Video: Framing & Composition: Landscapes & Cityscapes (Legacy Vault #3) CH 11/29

Let's talk now about framing for landscape and cityscapes. We've got a beautiful scene here in the inner harbour here in Sydney.
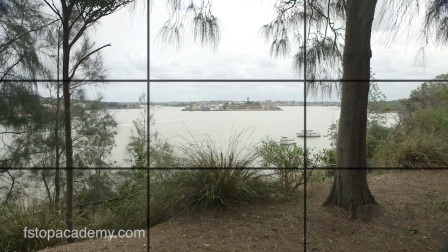[0:06]
And what I've done, I'm on the 17mm lens, still at f5.6. And what I'm doing is I'm actually framing the shot within a frame. I'm framing within a frame, if that makes sense.
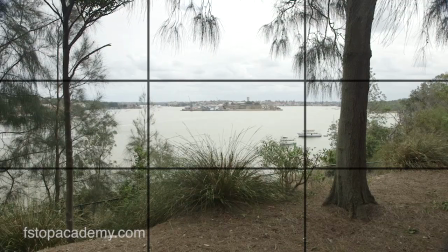[0:19]
What I've done is I'm using the trees in the foreground to draw the eye into the middle part of the frame. Let's talk about the rule of thirds.
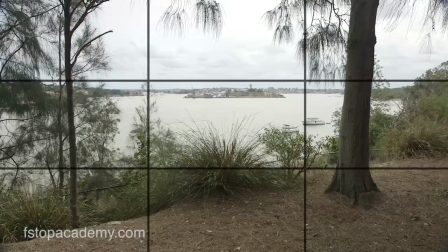[0:30]
I've got my sky, maybe if I did that, the sky is about a third away along the horizon. Then we've got about a third down with the water. Then another third is broken up in part by this foliage and the foreground. That would be a true rule of thirds frame. Now, if we were to zoom in to 35, and the reason I'm mentioning this is I'm using a zoom lens today, 17 to 55, but it goes through 17, 35 and 55. So if you were using prime lenses, you could achieve the same look, but obviously it's much faster to work with a zoom. So to frame this one up, I might frame like so, where I've actually got,
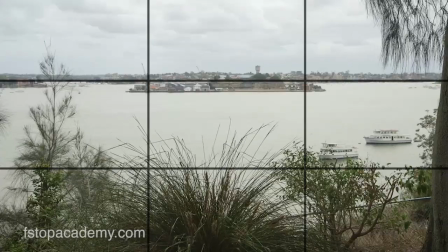[1:15]
again, using the pan and tilt to reposition, I've got 2/3 foreground and a third in the sky. And that, again, draws the audience into the part of the frame that I want to draw attention to. I'm also using a little bit of foreground detail, which I'll talk more about later on.
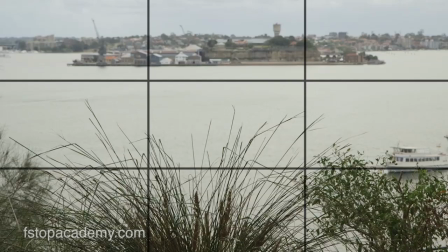[1:36]
Let's go into 55 and focus up. So there, in that frame there, I've got 2/3 foreground, which is the sea, and a third sky.
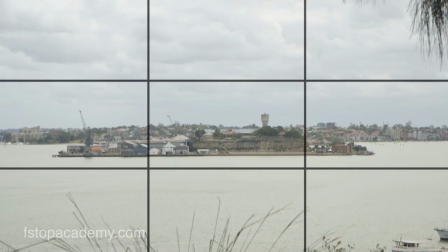[1:51]
Now, if you wanted to, you could frame like that.
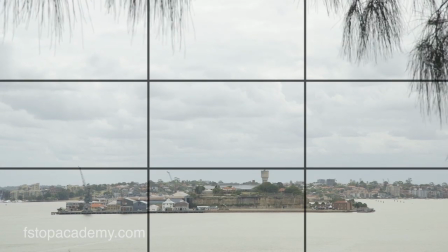[1:57]
That's still using the rule of thirds.
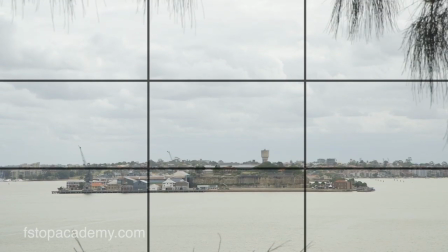[1:59]
I've got a third of the frame being cut by the sea and 2/3 in the sky. So you can alternate it depending on which preference you prefer. This is down to which shot you feel looks the most appropriate.
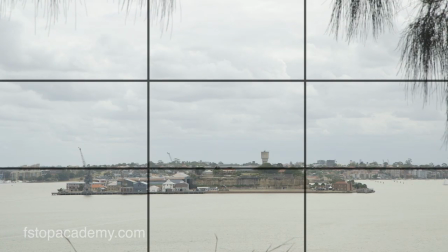[2:15]
And what you can do in these situations, we've got a ferry about to go past there.
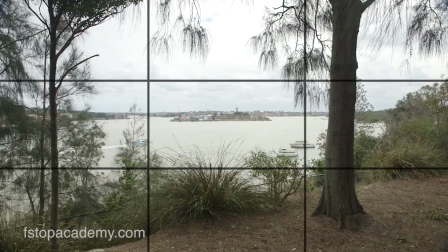[2:20]
On a zoom lens, we can take a wide shot like so, hold that wide shot,
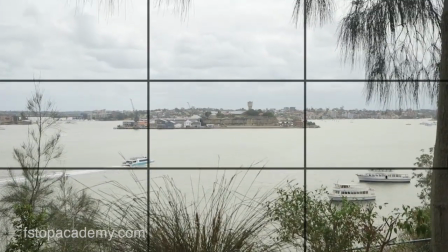[2:27]
go into a 35 and frame it like maybe that.
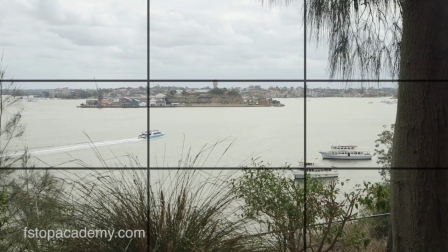[2:34]
And then if we wanted to go into the 50, frame like so. Now the same principle applies with a landscape as indeed it does with the cityscape. It's essentially the same thing.
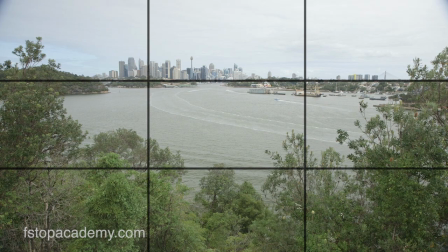[2:49]
But looking at this classic shot of Sydney here, I've broken the bottom half of the frame up into the 2/3, leaving the upper third for that classic view. But I'm also positioning the city slightly off to one side.
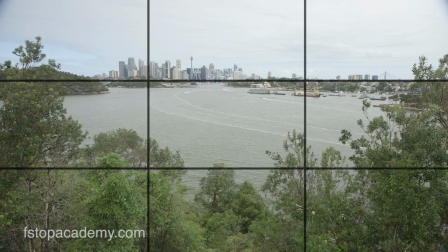[3:03]
So I'm kind of putting the city in that top crosshair, which leads the eye in, about there,
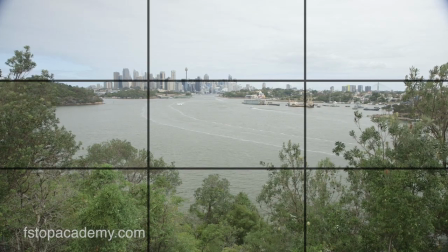[3:12]
leads the eye naturally up and into the part of the scene which I think I want my viewers to be focusing on. And again, the trees in the foreground are helping pull your eyes into that section.
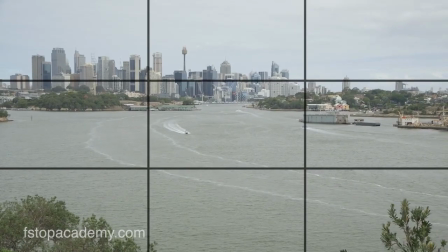[3:26]
Now, if I go to the 35 and do the same thing,
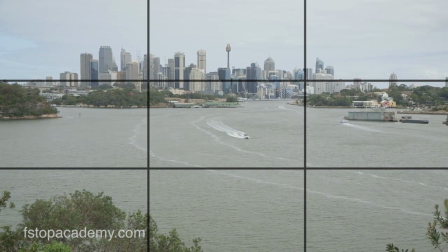[3:33]
I've now placed the skyline slightly lower down in the frame to let that sea and the harbour really feed in. And it really helps when you've got a boat cutting through frame to draw the eye into the buildings.
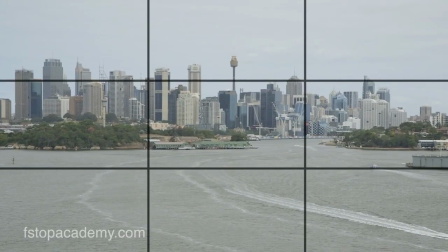[3:50]
And then let's push on to 55, tilt up again, and in this time I'm really just framing
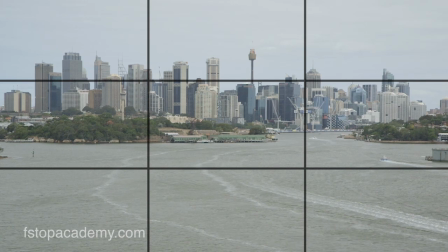[3:59]
with the same ratio, if you like, of harbour in the foreground. But that to me is the frame that I feel comfortable with.